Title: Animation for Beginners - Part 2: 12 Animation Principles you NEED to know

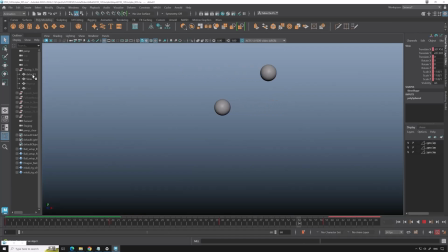(4:12)
Floaty means that the character feels to be floating away in its pose because there's too much time between the keys. So here you can see clearly for this one, between 1 and 20 it goes from left to right, so there's 19 frames in between.
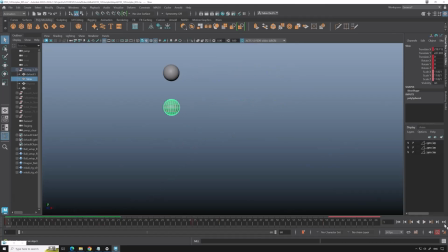(4:31)
But then for this one it's 35 and you can already feel it being very slow. Then we can have more of a rhythmic timing, as you can see right here.
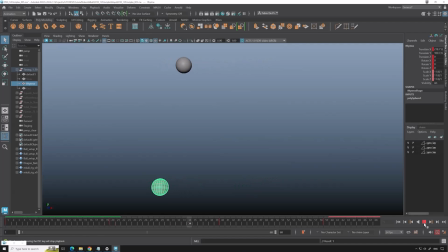(4:49)
You can really see it's having some kind of rhythm going from left to right and already gives some more character to our ball.
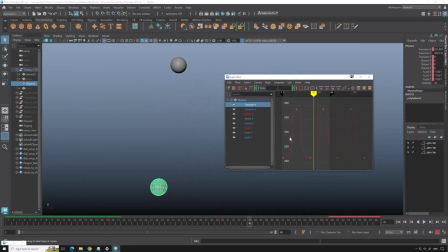(5:03)
this is how the movement curve actually looks like. So we can really see in the beginning, for example, it's going really slow, and then it's speeding up super fast and then slowing down again and doing the same movement in the other direction.
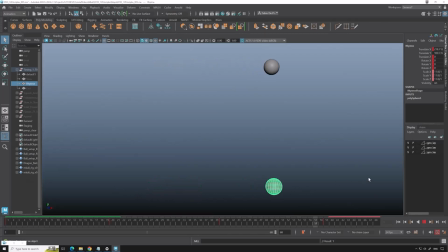(5:19)
So as you can see right here, slow, slow, fast. And then we have just the fast rhythm. So it's also important that your animation is not so fast that you can barely see what's going on,
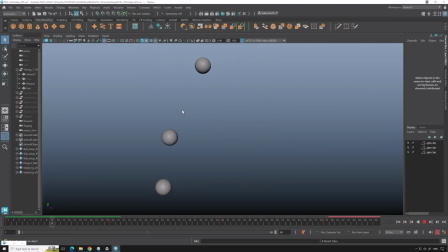(5:36)
and for your eyes, for me it's almost feeling like there's 2 or 3 balls moving from left to right super fast. So it's important to take into account these speeds and what you want to bring forward to the viewer of what they need to feel.
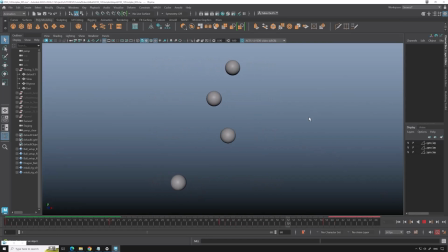(5:55)
But it's just take into account that you cannot go too slow or too fast, and try to give everything some rhythm. So next up in the list of
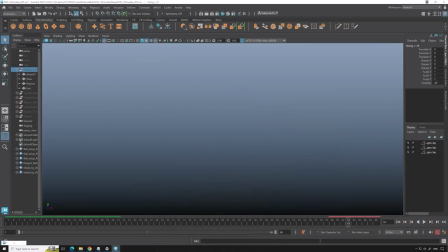(6:14)
principles is squash and stretch. So squash and stretch gives the illusion of weight and volume of a character when it moves. So let's look at some examples right here.
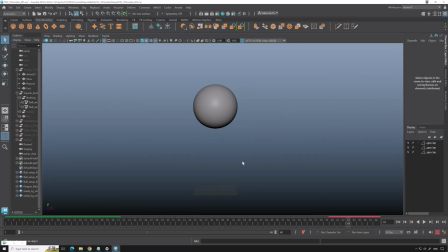(6:33)
So this is a bouncing ball.
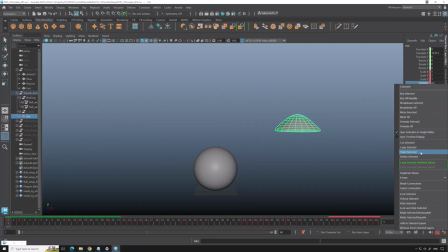(6:39)
Sorry, let me just quickly and then off. Okay, so now we can only watch to this ball. So these are the controllers which I've just hidden for now, so we can focus on the ball animation.
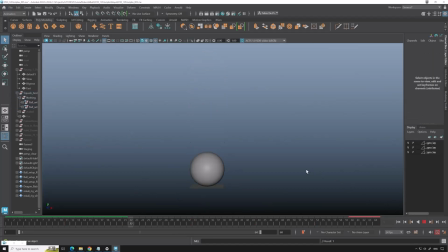(7:01)
So this is a bouncing ball, boink, boink, boink. As you can see, there is no squash and stretch, it's just the ball with the same volume going up and down the entire time. But this already has some timing differences and some rhythm.
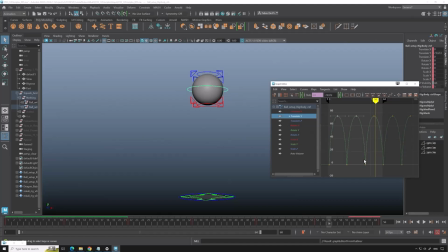(7:21)
As you can see, this is our up and down movement. It's going fast down and it's very sharp here. That's because gravity, right? Things slow down because they're trying to fight gravity, and at this point they lost in the fight,
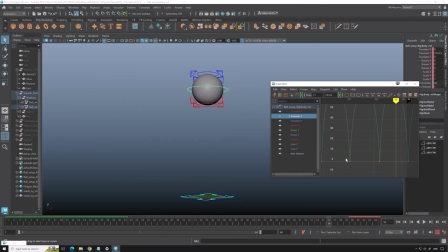(7:38)
and then they're going down and speeding up until they touch the ground, and the same thing happens over and over again.
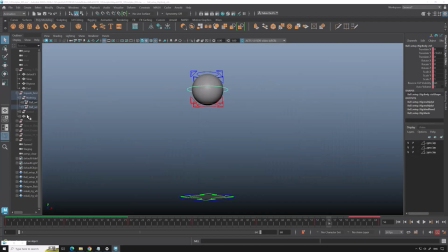(7:45)
So now, to give it more character and weight and volume and make it a bit more interesting, we can add squash and stretch. Maybe I can move this a bit to the left so it's easier to watch.
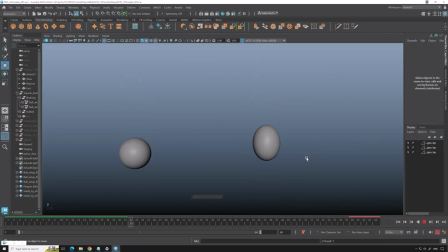(8:05)
So now we can see the difference between the two, right? So now we have a ball who squashes and stretches. It feels more alive. There's more character to it.
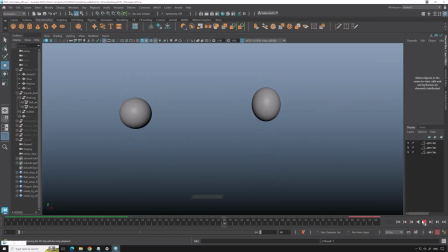(8:20)
So yeah, and there's something nice that we can show as well in this case, and it's secondary action.
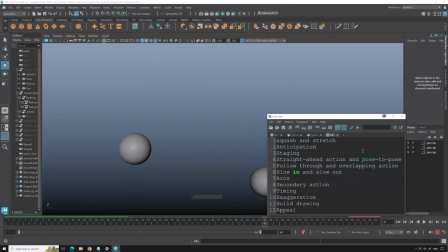(8:26)
So secondary action is also one of the principles.
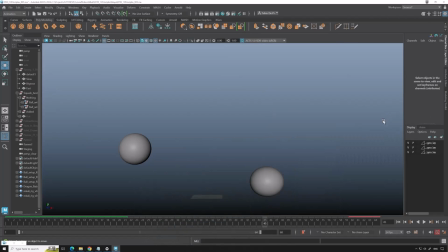(8:30)
Secondary action helps to give your character even more character or emphasize movement. So let's give our ball a head, and now we can see a head flying with our ball.
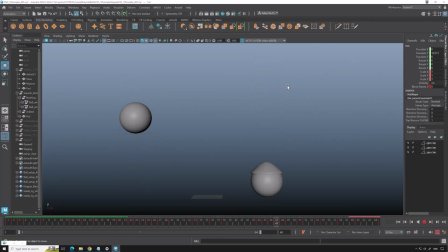(8:48)
So this is a secondary action for the ball. It's also carrying a head, and the head is doing some animation after the ball is falling and stuff. So there's some secondary animation going on right here.
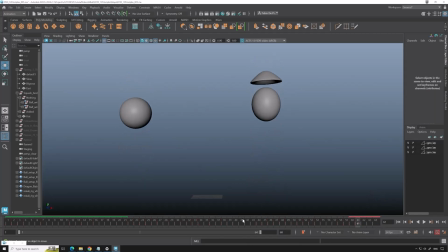(9:06)
So this is 2 principles in one. It's squash and stretch and secondary action. And if you really look at the curves and the timing, then you can say it's timing as well.
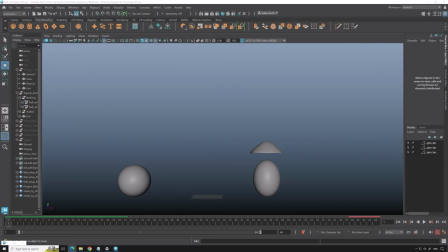(9:21)
Next up, we have overlapping action and follow through. So here we have a ball, just like we have been using the entire time. And this one will have an overlapping and follow through action.
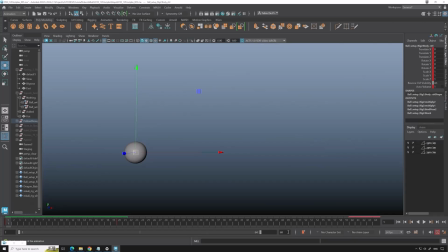(9:39)
So let's see. By 50, okay.
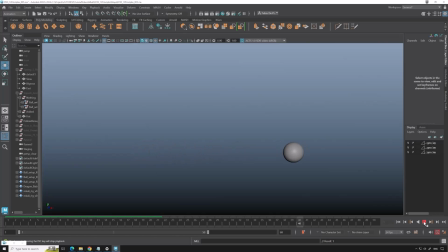(9:52)
So it's a good showing off of the overlapping action and follow through. So we have our action going to the right, and this makes our ball stretch.
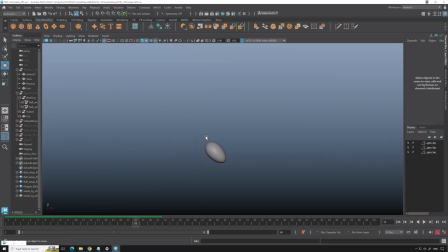(10:08)
So there's an overlapping animation. It's the animation of the controller going to the left, which is dragging, and then our ball suddenly stops moving right here on frame 20, and the energy of the ball is going into the ball and then out again,
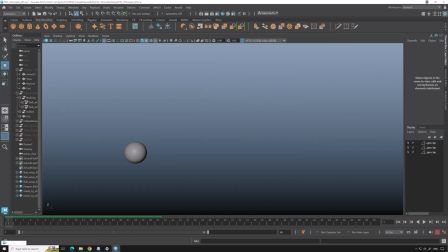(10:27)
and it's going to wobble until it's completely static again. So this is what we call the follow through. So our biggest motion stopped and other stuff is reacting to this quick stop.
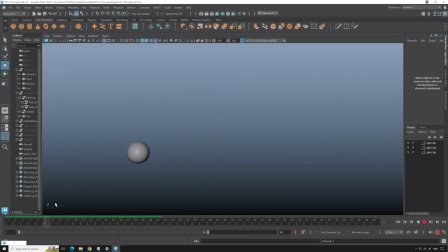(10:42)
Like in science, there's a saying that all objects that are moving want to keep moving, and so here the top part of the ball wants to keep moving, so it's showing off some reaction to the quick stop of the base of the ball.
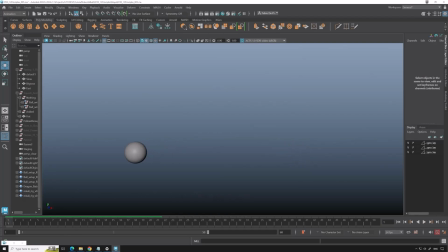(11:01)
So that's a quick showing of this principle of follow through and overlapping action. This one. Next one is slow in and slow out.
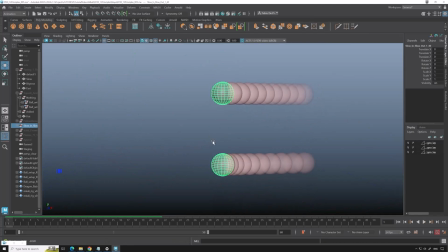(11:19)
This can be visualized perfectly by the ghosting tool in Maya. Slowing in and slowing out is because everything in life has some kind of accelerating movement. It's like, for example, a car.
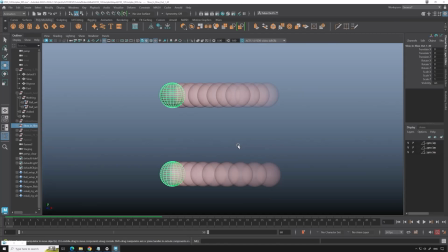(11:37)
You can't go from 0 to 100 without starting off slowly and increasing speed. You don't go 0 to 100 in 1 millisecond. It's impossible. So it's easing in. And it's the same thing when you're pushing your brake in the car.
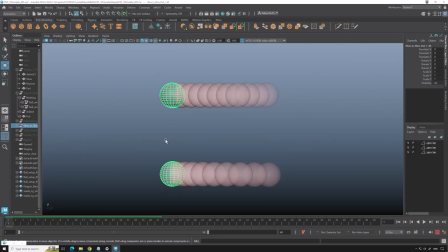(11:55)
You don't stop from 100 to 0 suddenly. It's easing out. It's from 100 then to 80, 50, and then all the way to 0. Here is a good showing off of the principle.
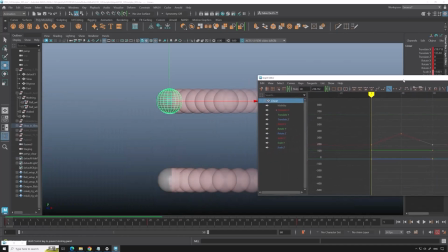(12:14)
So on top we have one linear action.